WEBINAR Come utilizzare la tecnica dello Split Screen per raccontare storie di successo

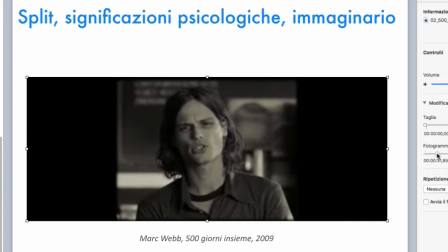anzi le loro testimonianze sono addirittura successive,
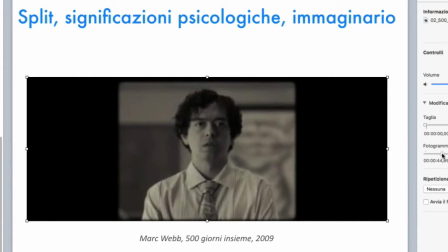però questo prepara lo spettatore a dimenticare un po' quello che è successo prima,
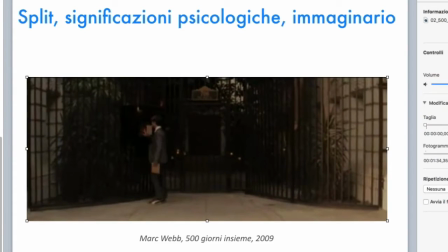a deviare un po' dalle circostanze e poi a gustare molto di più quello che si sta preparando in questo momento,
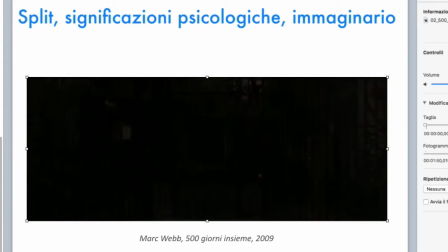che anche qui io trovo assolutamente geniale. Cioè, abbiamo
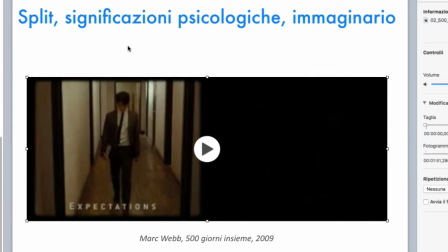lo schermo diviso in due parti, lui incontrerà questa ragazza perché è stato invitato a una festa, e sulla parte sinistra dello schermo compaiono le aspettative, cioè quello che lui si aspetta che succeda,
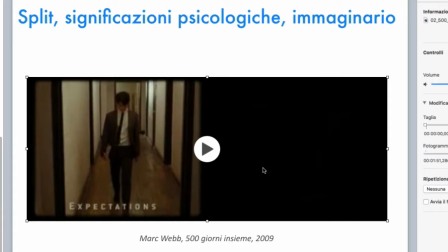e sulla destra invece la realtà. Dovete notare che giustamente, guardate che questi accorgimenti a un livello narrativo sono importanti,
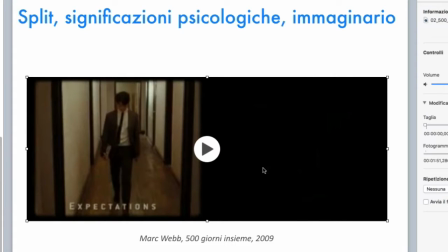sono quelli che poi rendono buono, bello, danno significato alla narrazione. Sono questi dettagli. Dicevo appunto, notate che inizia prima la sequenza che riguarda le aspettative.
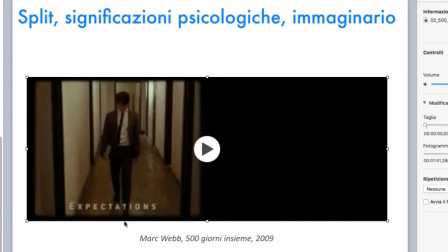Perché? Perché vogliamo che anche l'immaginario dello spettatore venga trascinato insieme all'immaginario del giovane che
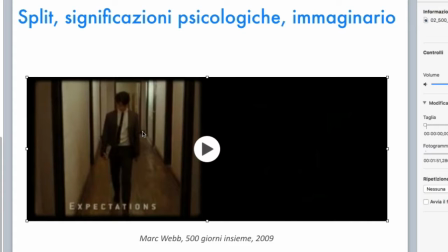è proprio arricchito, che è partito per la tangente, si direbbe, per questa ragazza.
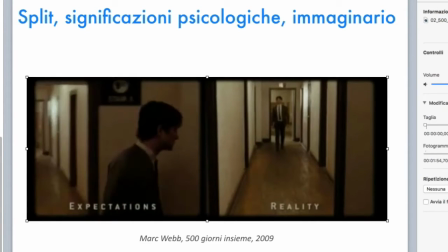Quindi dopo un attimo vedete compare anche l'altra scena. C'è anche uno sfasamento.
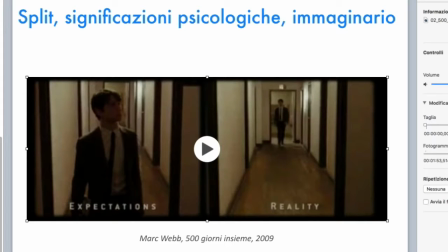Questo sfasamento è importante perché abbiamo visto fondamentalmente che negli split c'è una sorta anche di contemporaneità, le azioni si svolgono spesso attraverso questa contemporaneità.
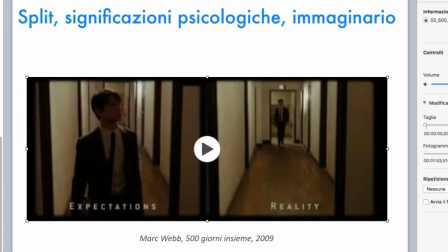Qui invece abbiamo, tranne che nella casa sul lago del tempo, ma lì è proprio tutta la storia che è sfasata. Qui invece è necessario, perché? Perché noi dobbiamo andare avanti con l'aspettativa, non possiamo prima subire, da un punto di vista psicologico,
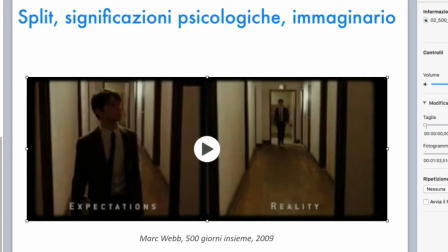prima subire una delusione e quindi in seconda battuta recuperare l'immaginario, perché non lo recupereremo più. Il nostro valore ideale sarebbe schiacciato, non potremmo più recuperare,
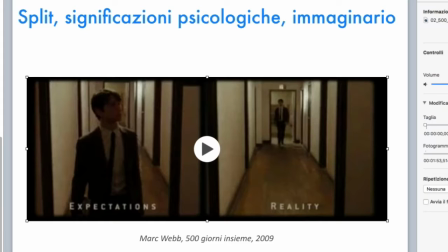non potremmo più assurgere al livello dell'ideale nel momento in cui l'ideale è stato distrutto. Dunque l'ideale va distrutto dopo, deve essere raccontato prima. Ecco perché c'è questa sfasatura nella narrazione, vedete?
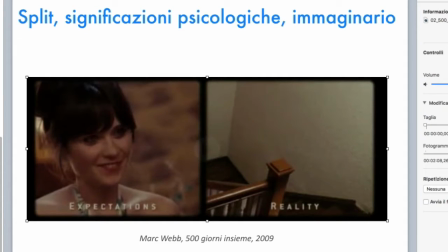Tac, tac, eccola qua, c'è il sorriso di lei, lei è felicissima di vederlo, si danno un bacio mentre qui sta facendo le fiere.
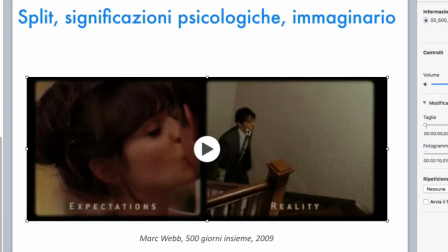È questo che determina la bellezza di questo split, è questa sfasatura che si identifica proprio in queste due immagini. Noi siamo già qui, noi parteggiamo per questa parte della storia.
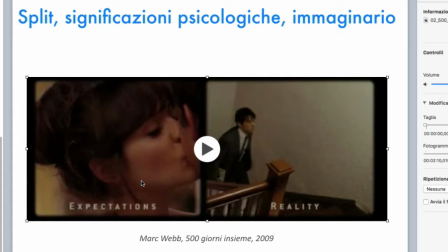Chi è quel sadico masochista che potrebbe non essere contento di un finale di questo genere? Dunque, tutto il mondo si racchiude dentro questo fotogramma.
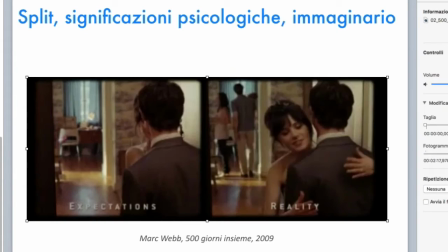E invece, guardate che bello sguardo fa lei, lei
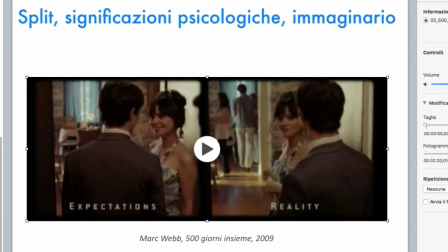lo accoglie, poi naturalmente ci sono anche le parole che contano.
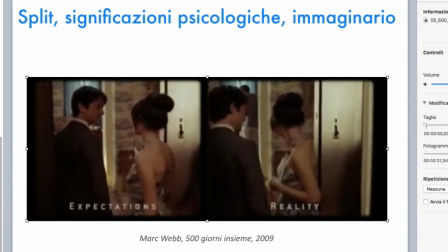Moltissimo, adesso che abbiamo l'audio, e poi vedete che
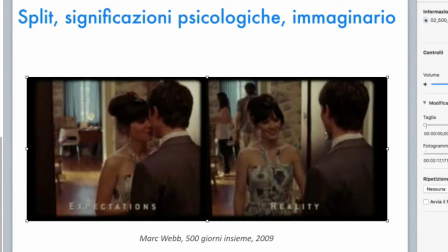l'altra genialata è che, ecco, a questo punto lei ha ancora questo atteggiamento molto
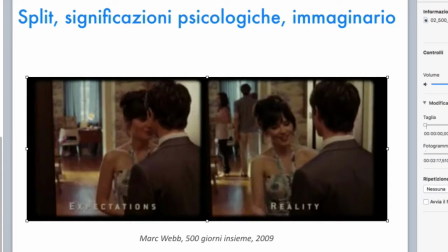favorevole a lui e l'azione contemporanea, non c'è più questa sfasatura,
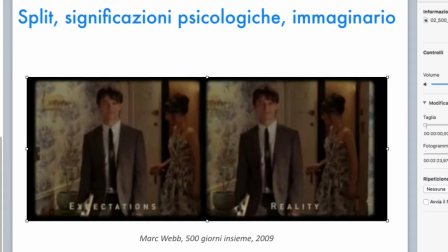perché qui a questo punto noi dobbiamo cogliere esattamente le differenze che suscitano anche